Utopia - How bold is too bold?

This added layer of unpredictability saw a particular rise in popularity during, of course, the 2010's biggest show, Game of Thrones. Many fans were praising the ruthless randomness of deaths happening on screen since it made it all the more difficult to clearly identify one or several main protagonists.
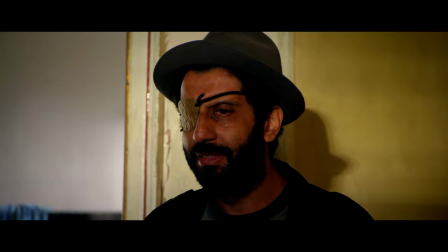4:23 And the violence in Utopia feels like the same kind and you can tell that the writers wanted it to
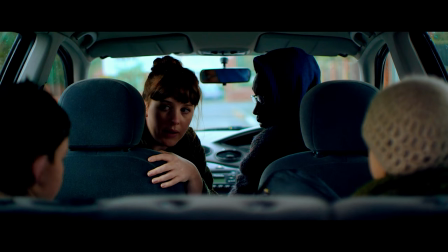4:29 be a tool that would help carry on the feeling of paranoia that the main characters are constantly struggling with.
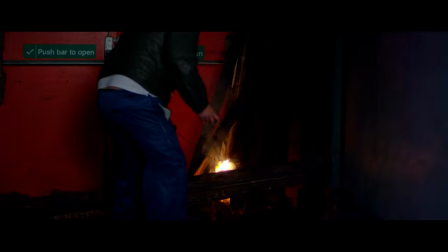4:34 Since at any moment you could get compromised and killed out of nowhere, you always need to be careful no matter what.
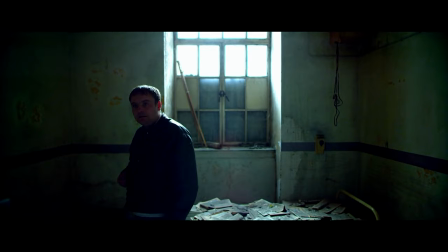4:40 Another way that the show uses violence is also for hooking the audience from the very first scene.
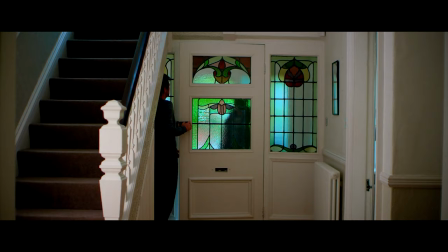4:46 Indeed, almost every episode of Utopia starts off with one or several gruesome deaths that are sometimes given without any context.
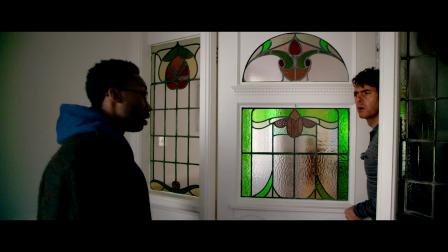4:52 The shock factor combined with the mystery behind those scenes serves as a great starting point to follow the episodes.
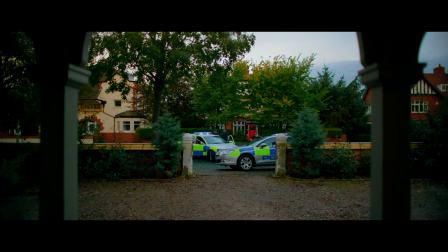4:58 And, well, I have to admit it's a simple but effective way to hook your audience who might just be watching whatever happens to be on TV.
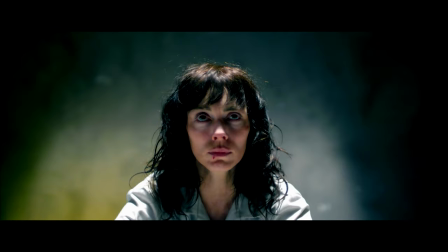5:04 At first, this really worked on me and I really do believe that the show has one of the best pilot episodes I've seen in the last couple of years.
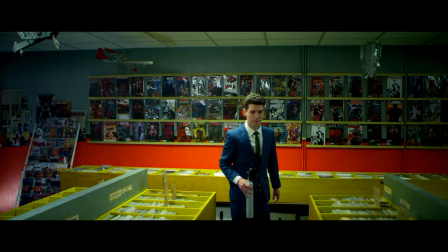5:11 It doesn't wait around a few episodes or a few seasons for the action to start.
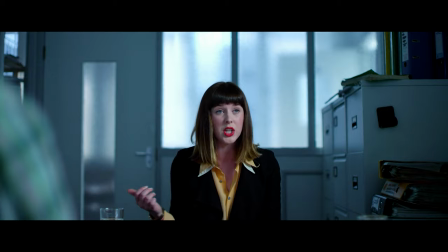5:16 The characters are both introduced and revealed while actively participating in a story which is already in motion from episode 1.
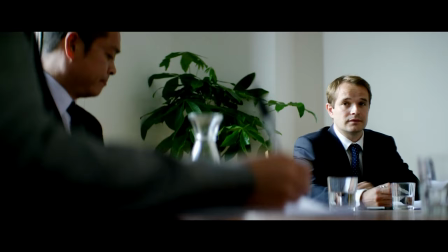5:22 But as I kept watching, I did seem to notice that the show's fast pacing and use of relentless violence in almost every episode started losing a little bit of its edge.
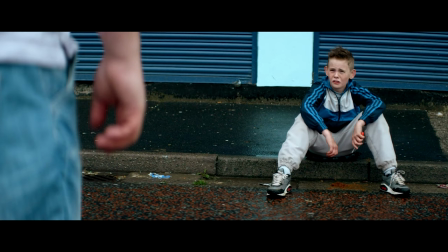5:31 So now let me talk a little bit about the pacing. It seemed like a problem that the show was going to face eventually.
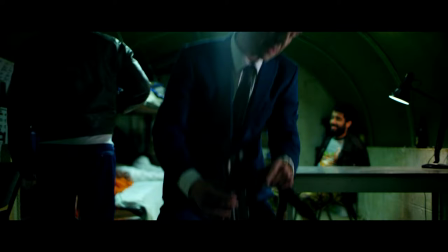5:37 When the very first episode starts off with several deaths, a small chase scene and a torture session, you know the show is making its intentions very clear.
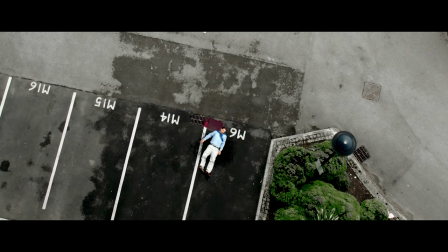5:45 This is going to be an intense, violent adult ride where nobody is safe.
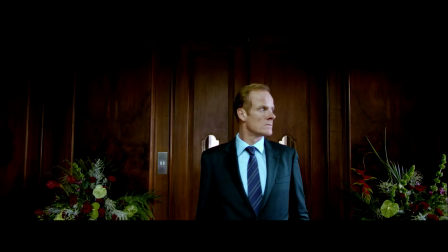5:49 And the question becomes, how do you keep that kind of intensity going without resorting to cheap story tricks or unnecessary shocking scenes?
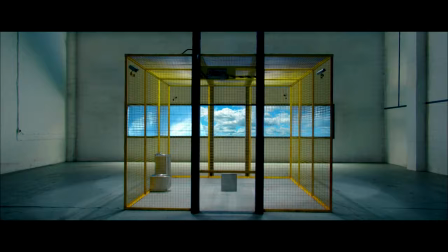5:56 In the world of Utopia, where almost everyone could be working against you, there are no real alternatives apart from breaking into places,
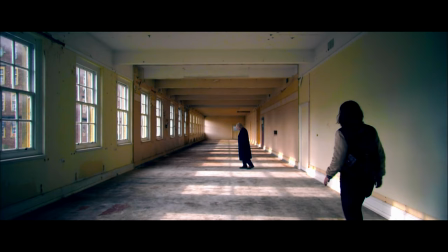6:03 torturing people to get information, or holding your enemies at gunpoint. After several episodes of this, it all becomes routine, like it's an essential part of its story.
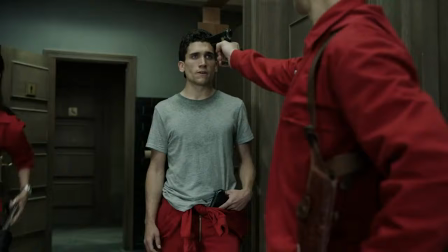6:12 There are other series that can suffer from this intensity syndrome, where you absolutely need a gun involved in every scene to make it feel intense,
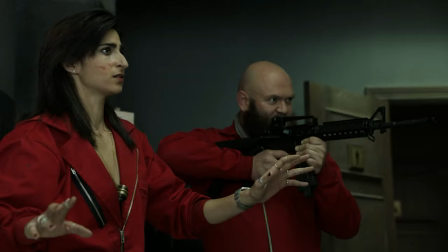6:19 but after a while, all the guns in violence just make less of an impression on you. Now, don't get me wrong, I'm not trying to be the annoying guy complaining about the banality of violence on screen these days. Violence is a part of life, so it should therefore be a part of our stories. It's fine for it to sometimes be exacerbated, either for style or intensity, but just like with everything else, it's mostly a question of balance. The only exception I could think of would be certain action films or exploitation horror film whose entire point is to shock you beyond the leaf, but for most other stories, violence is a tool and you have to use it properly for it to have the effect that it's supposed to have. And this is something I might hold against Utopia and a few other series out there. They don't seem to balance the violence properly.
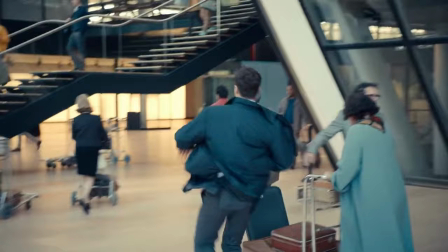6:58 They use it as a way to keep the pacing of the story fast and intense, when sometimes slowing things down doesn't necessarily mean losing the edge. A good example I can think of would be the third episode of Black Mirror entitled The Entire History of You,
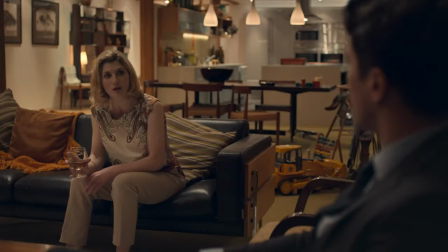7:11 where there is a slow but palpable tension between a husband and his wife that escalates for about 40 minutes,
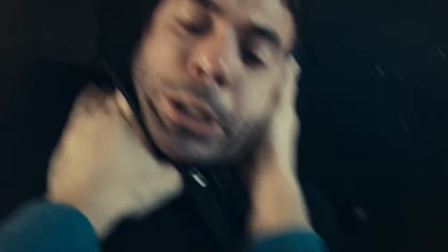7:16 before having one scene of relatively soft balance that brings our character to an argument where questions are answered and the tension comes to a peak.
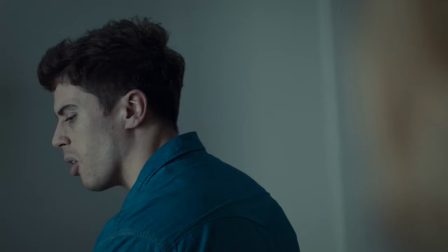7:24 It didn't need the main character to use a gun or for anybody to die, and yet the ending of that episode stays in my memory like one of the most intense and heartbreaking ones in Black Mirror.
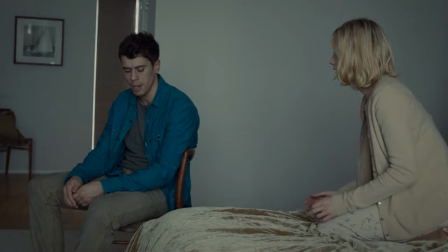7:33 And that's because it feels real. The characters feel like real people having a real conversation about something that might just happen to you if this kind of technology were to exist. But now, going back to Utopia, does the show's use of violence as a way to keep things exciting, take away from its quality?
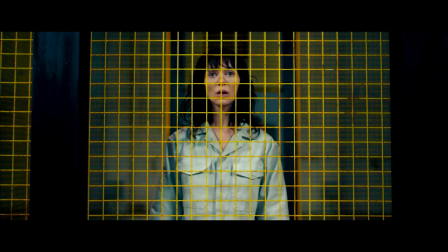7:49 Not so much.